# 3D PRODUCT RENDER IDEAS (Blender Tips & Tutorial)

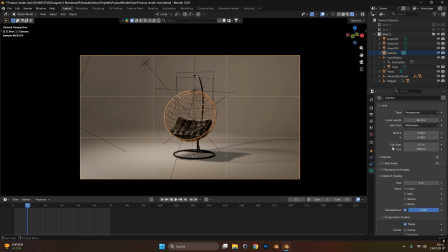And if we go into the camera settings, we can go into the viewport display, open the composition guide, and activate the cerate, which will help you with those cerate lines.
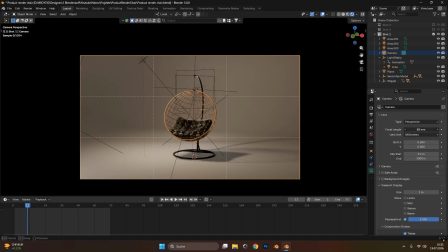And this just helps you guide the camera. I also use a wider focal length, so it just like kind of zooms into the object a bit more, which also helps you showing the object more properly, because if you have a super small focal length,
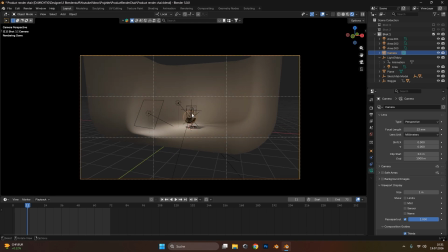something like, I don't know, something like 20 or so, you have this fisheye lens, which doesn't look good for product shots.
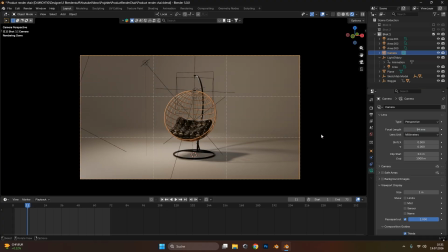So usually just go quite far, about 90 or even 100 millimeters, so your product is centered in the middle.
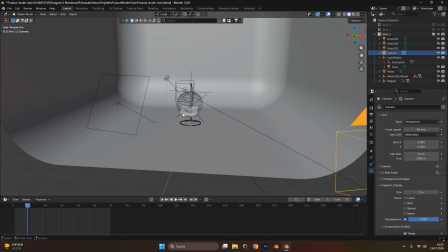I think other than that, I didn't do much for the camera. It's also quite helpful for a shot like this that not too many things are moving. So if the camera would move in your scene, just make sure it's super tiny movement,
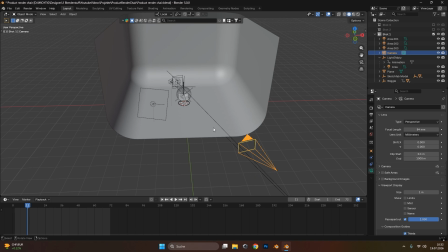just a few meters, centimeters from left to right. So you don't have too much distraction and you can focus on your main object.
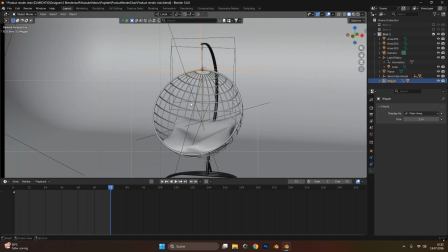That's maybe quite specific for my scene right now, but how I created this wiggle effect or this swaying effect from left to right. Again, I parented the cushion and this outer frame onto an empty at the top right here and keyframed the empty.
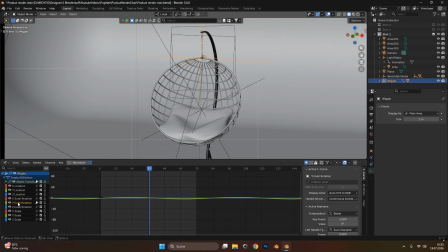And in the graph editor right here, I selected the Y rotation, so the rotation going left to right. And under modifiers, I added in the built-in function. So you can just click on the add modifier, select the built-in function, and this will activate this sine function right here.
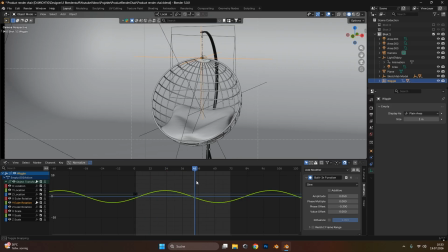So as you can see, the sine function in my case creates this left to right swinging movement, which is super helpful for this, so I don't have to animate it manually. And it also looks better if I would have set this up manually with keyframes. All right, let's go to the second shot.
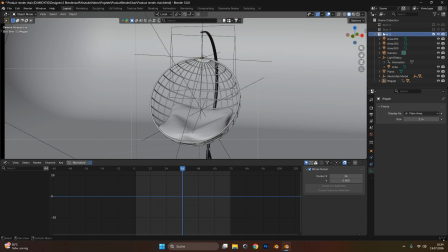Usually I just copy and paste the whole collection from the first shot, and then we'll go into the second shot right here. And in the second shot, the first thing I usually do is move the camera to a different location where I want it to have.
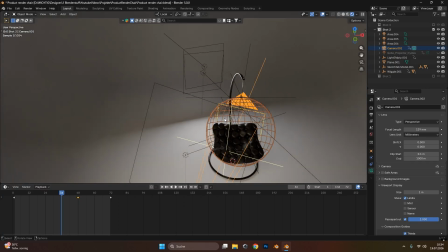And in that case, it's a classic close-up shot. Now for the close-up shot, I think I left the lights usually at the same positions.
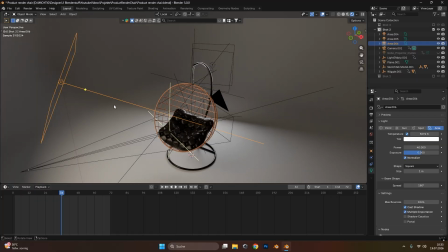I think I moved the key lights, this one right here, a little bit closer to the object so it's lit up a little bit better.
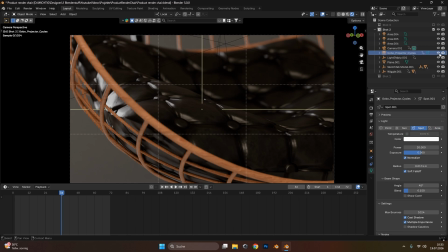And of course I added in a gobo light to create this nice line. Again, as I said before, for product renders, try to work with lights and try to create interesting light setups that guide your line where you want the focus of your objects to be.
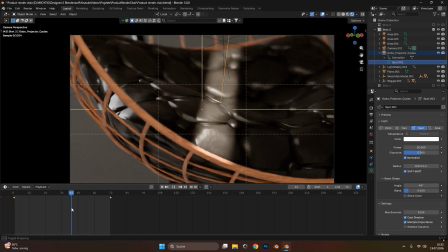I also moved the lights from left to right a little bit to create this nice looking effect.
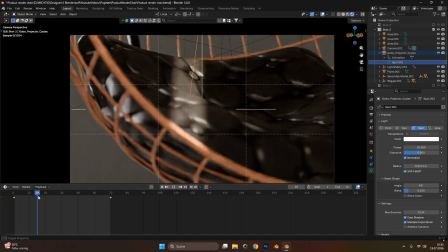I also didn't overdo it, just a small movement from left to right so the user can still focus on the object.
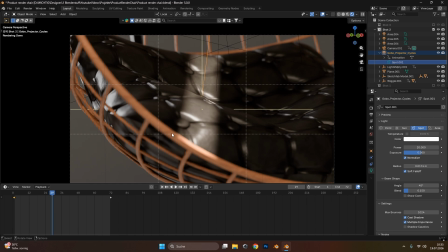To emphasize even better the close-up shot and where the user should focus on,
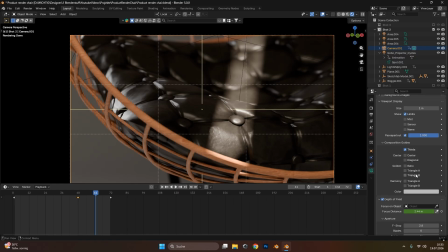in the camera tab I activated the depths of field. And if you also activate the limits, this one right here, you can see if I move this closer or further away, we have this crosshair right here, which guides you where the focal point is at the exact moment.
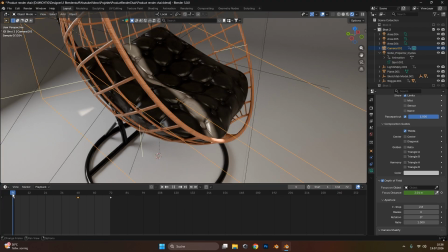So right now the focal point is in the cushion right here. And as you can see in the beginning of the shot, the focal point is more at the back end.
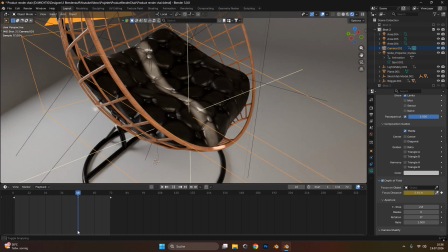And then the shot proceeds and the focal point gets closer and closer to the front and then stays there for also another second.
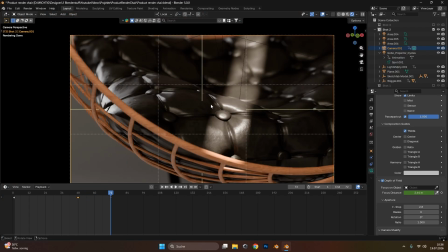So the user can see all the details in the foreground.
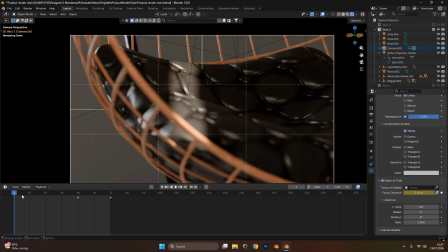This just creates an interesting look, so we can focus on the back side of your object and then more on the front of the object.
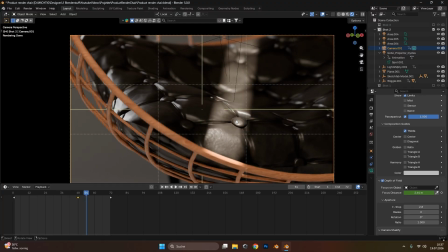It just, again, creates a more interesting look and feel. Usually for the gobo light, I use my own gobo add-on.
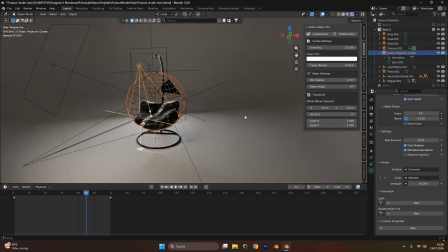You can get this on my Gumroad, and if you don't have this, you can simply set it up on your own. Just create a spotlight. Let's move it up like this, and let's increase the power a little bit.
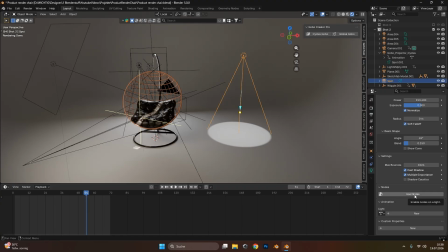And then in the Nodes tab, click Use Nodes and go into the Graph Editor.
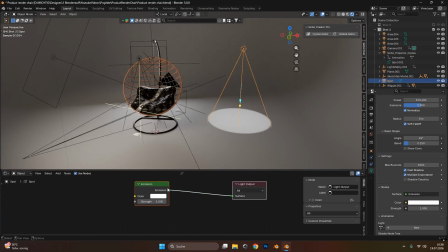In the Shader Editor. And let's add in an image texture.
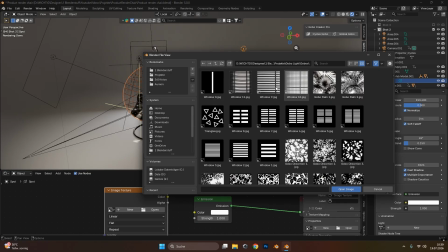And for the image texture, you usually take a gobo texture. Those are just black and white textures that create interesting light setups. You would also get all these gobo textures in my add-on. But for the simple line, you could also create this in Photoshop.
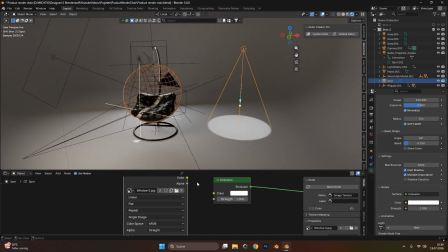Simply just create a straight white line on a black background. Select it and connect this to your color input.
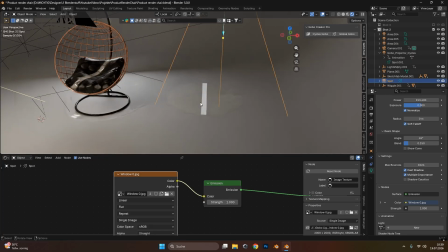And as you can see, we already have this nice setup right here.
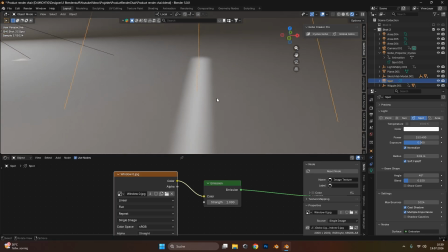You could also increase the radius a little bit so it blurs out on the sides, which creates a more realistic and nicer effect.
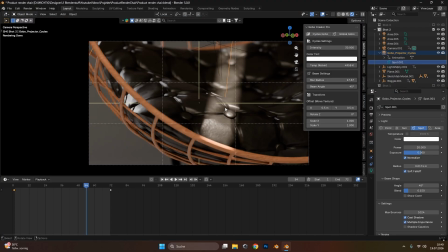And with that, you just hover over your object. At this point in the creation, I also realized that all my lights were super white. So I also lowered the temperature a little bit to give it this warmer light. And for me, it looked way nicer.
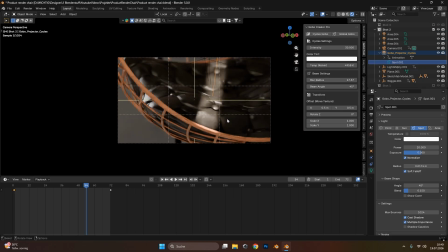This is just a personal preference because usually I feel like most modern shots are just too white and black.
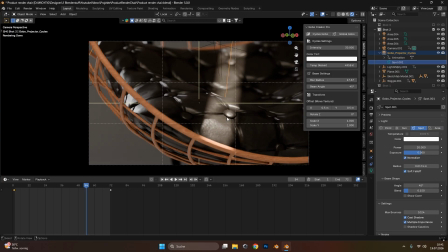So depending on the object or the product you have, you could dial in some colors for the lights just a tiny bit so you have some accents.
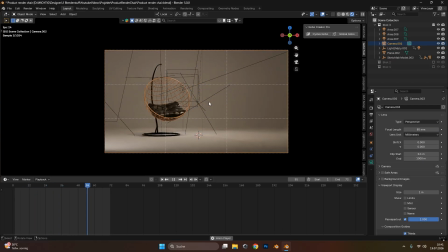All right, last but not least, it's this shot right here. And to be honest, this was a super fun shot to create. And with this shot, I wanted to show you that 3D is not your only medium that you can use for creating a product render. Most of the time, people are not just interested in your object or the product,
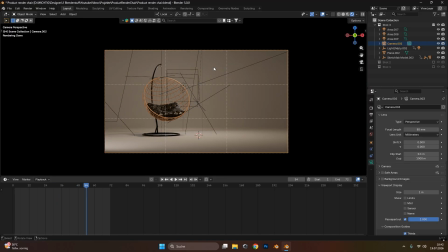but also maybe the name, how much it costs, and some keywords that user know more about your object. And that's why you can create a shot where the object moves kinda out of the way of the middle of your frame.
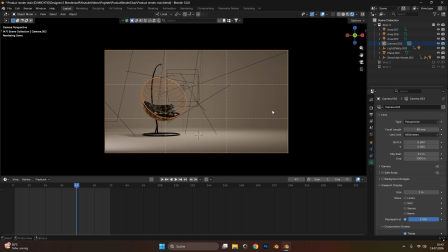Make space for text, illustrations, logos, whatever the company or the project needs.
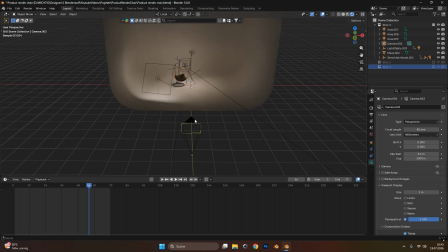And to create this scene, I think I just used the setup from the first shot, but I placed my camera more straight onto the object.
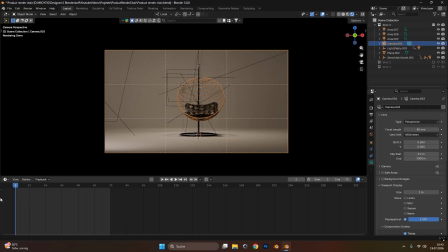So we have a more front-facing camera onto the object, and then move the object out of the way.
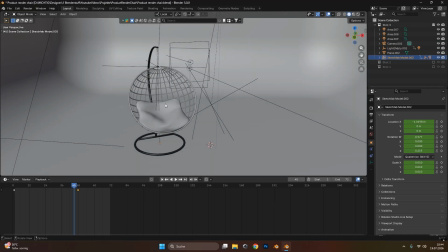Again, you can do this by simply selecting all the parts of your object and parent it to an empty, and then animate the empty. And I give you also a little trick right here. If we go into the graph editor, and let's look at the X location.
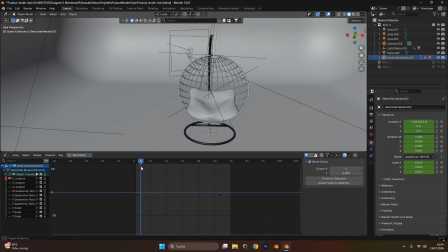So this is the movement from left to right. You just simply add 2 keyframes from this position to this position. And so that it doesn't just look boring from left to right and has this more like swoosh animation. So it's slow, then fast and slow again. We can use the graph editor for this.
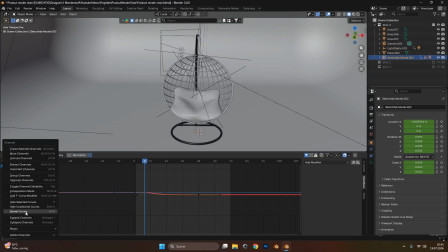So select the location you want to target, right click and choose hide unselected curves. So we can only focus on this curve right here. And if you press Control and click the middle mouse button, you can kind of transform it to a setup like this.
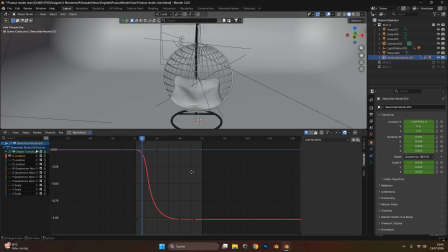So we have more control and see better what's going on in the graph. Usually the graph would look something like this, just a basic S-shape curve, but this can get super boring.
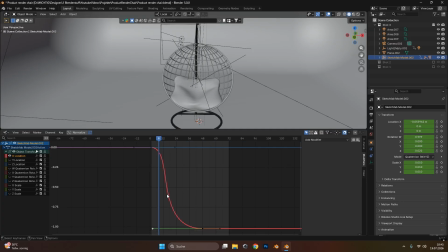And what we want is a quite steep fall off. So it's a slow motion. This straight line means it's slow. Steep line means the animation goes fast and then slow again in the end. And you can change this with the handles at the bottom right here.
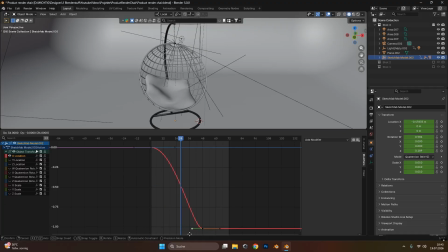So try to move the handles more to the left for a steeper fall off right here. And same for the top right there. And with playing around with the shape, you can create a nice looking swoosh animation.
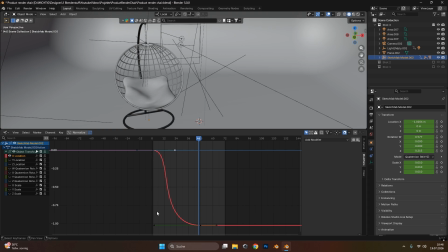Try to make a reverse S shape as well, but with a steep fall off to create a more dynamic animation. Again, for the wiggling right here, I used the sine curve again and also restricted it to some frames to have a blend in and blend out movement.